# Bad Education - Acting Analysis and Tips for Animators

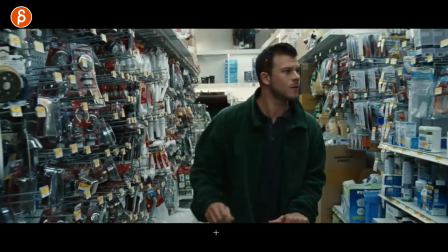This could be an interesting walk, interesting prop handling, just one more thing you can show off in your overall skill set in your reel.
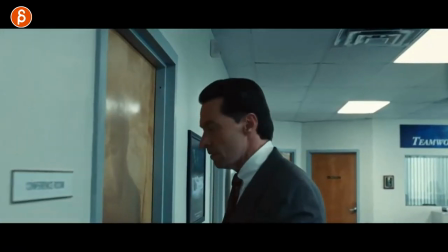This one I'm actually only including because of one shot.
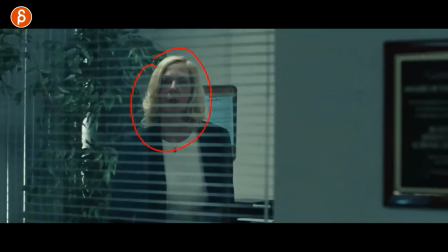He looks at her, this is when things are unfolding and we realize how much you know trouble she's in, what she's done and I love how he gets in there and then we frame on this.
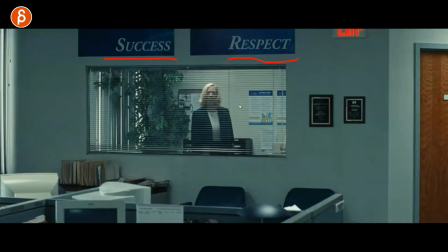I love that she is not a success there's no respect for her i love that this is up there it would be even worse if a the camera would just go away from her and and those things would be angled this way it's almost like it foreshadows she's going to go to prison
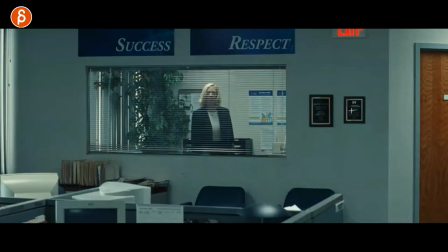i just love that moment nothing potentially for you to use i just wanted to bring that in there it's just a great movie with this sequence i love
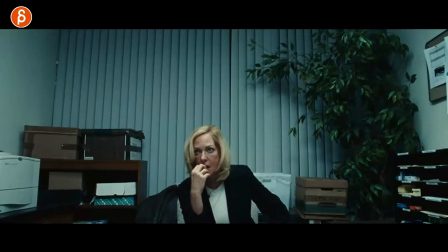it's actually the continuation what i showed before is the framing and staging so i love that she is low there's a lot of empty space it's kind of like she doesn't have that much power anymore she's small in frames a bit more some chaos elements around her but there's just a
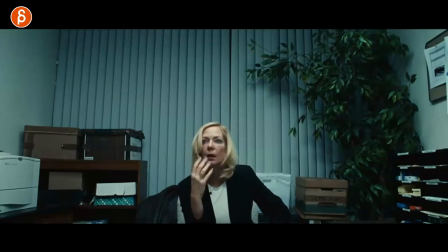lot of weight around her now as she comes in her friend go as the friend comes in she gets a bit more like okay now you can
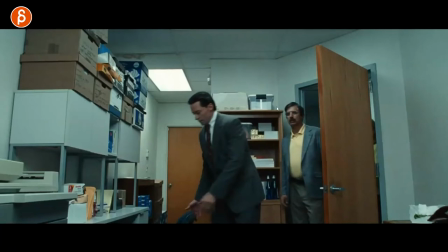help me and then you get the reveal of each character even that i like as a shot idea that you could do where one character comes in
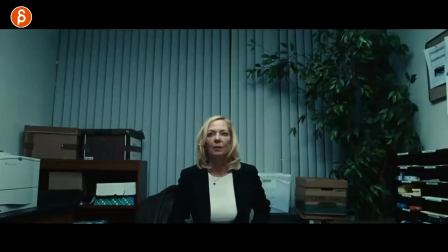that's the pose the next character comes in that's the pose and so on i can continue with and this is continuing here lots of different character
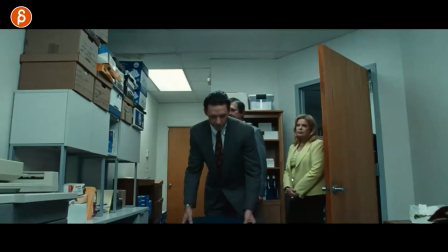so this is for you a chance to show contrast imposing demeanor how they walk and so on and so on it stays within this framing though
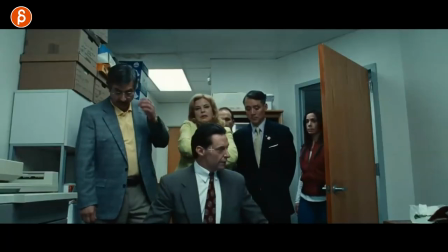and she's at this height and then it goes to him so he is kind of if you go back and forth at the same level right you
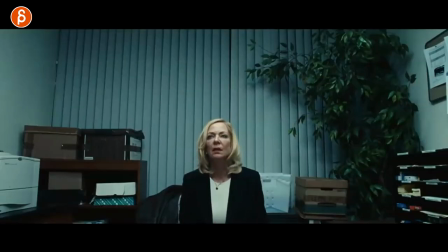can see the height is the same but he brings other characters into the room again i love the different poses and
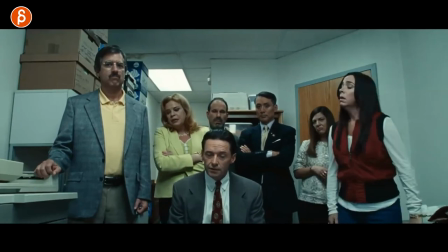just the way he is very nervous he also got you know some finger stuff going on there but this is basically i'm not just alone here it's almost like an ambush where
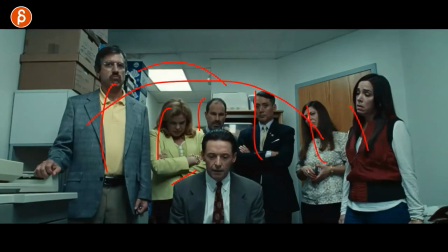i have all those other people as a backup towering over you okay i love that staging how he goes back and forth now
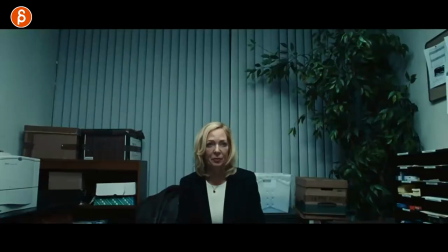content wise what i love is the stuff that he says where i don't want to spoil too much i've been going kind of through the whole movie here but he
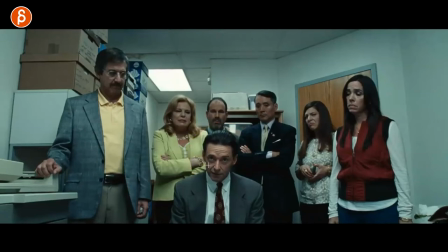just starts to explain like this what's going to happen to you and it's not good it's just you know and as it dawns on her we
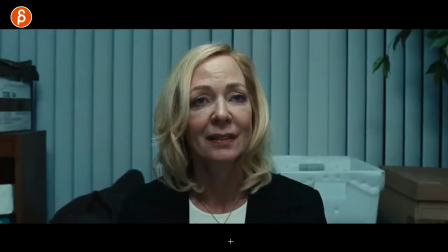cut to he says it here and then it cuts to bam and now we have a close-up we where you really want to see the reaction where she realizes oh this is what you guys are doing to me like wait wait hold on hold on let's let's repeat this and i love that and
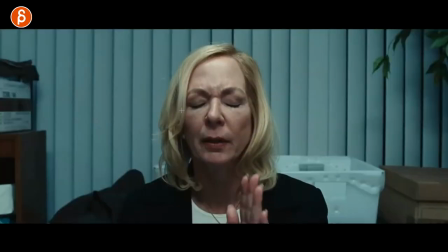even as she does this it cuts also back to him closer again because they're kind of in the same trouble but she's just the first
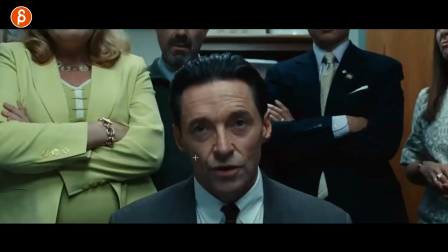one to get it or to get into trouble but i love again the back and forth where we can see same level kind of the same status but he still has this and i love that you got the crossed arms and all of this kind of this wall of support behind him and
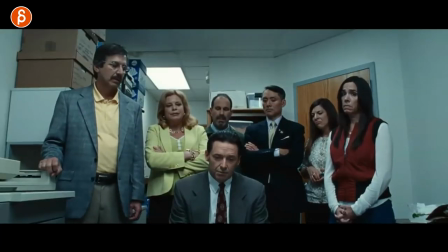actually as this continues it's a bit trickier for you to animate i just want to bring that up just because i love it in the movie he lays out so many
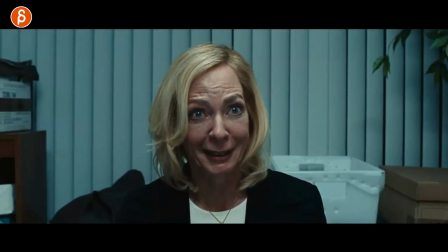things that are wrong with her and she goes really like it's really shocking all the stuff he says but it's kind of
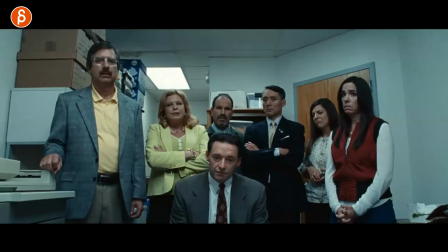like enabling this character because he says so many things where it's almost you can pick and choose something that is quote-unquote wrong with her to use as an excuse and basically kind of spoiling the movie here and as he does this you can see this he's almost looking over to go like
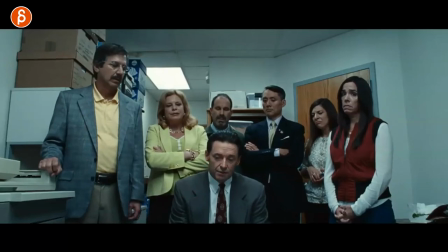dude are you not getting what i'm trying to give to you and then he finally gets it and he goes you know you're you know you're you're a sick person there's something wrong with you and as he says all this look at him he starts to like is she getting it is she
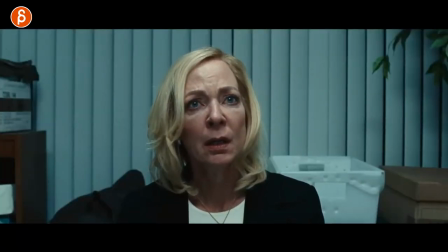getting it and she's slowly getting it she looks at him and goes wait just that that dart right there what are you saying i love this moment
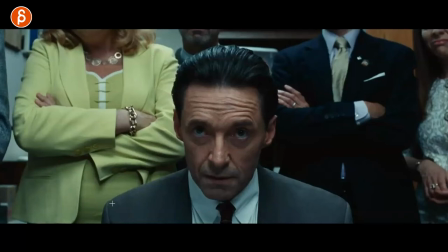again this is tricky it's super subtle tricky to put that into your shot but i do love this i'll do love the center framing this behind also they they don't see what he's doing he's now communicating look at him that it's that moment of don't you get it i'm giving you a chance to
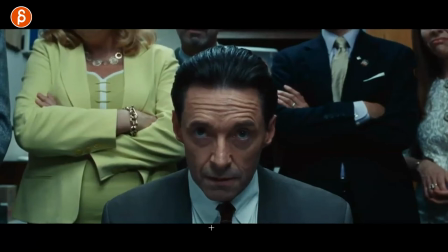use an excuse he goes come on come on look at that tiny nod here look at this come on come on and then and then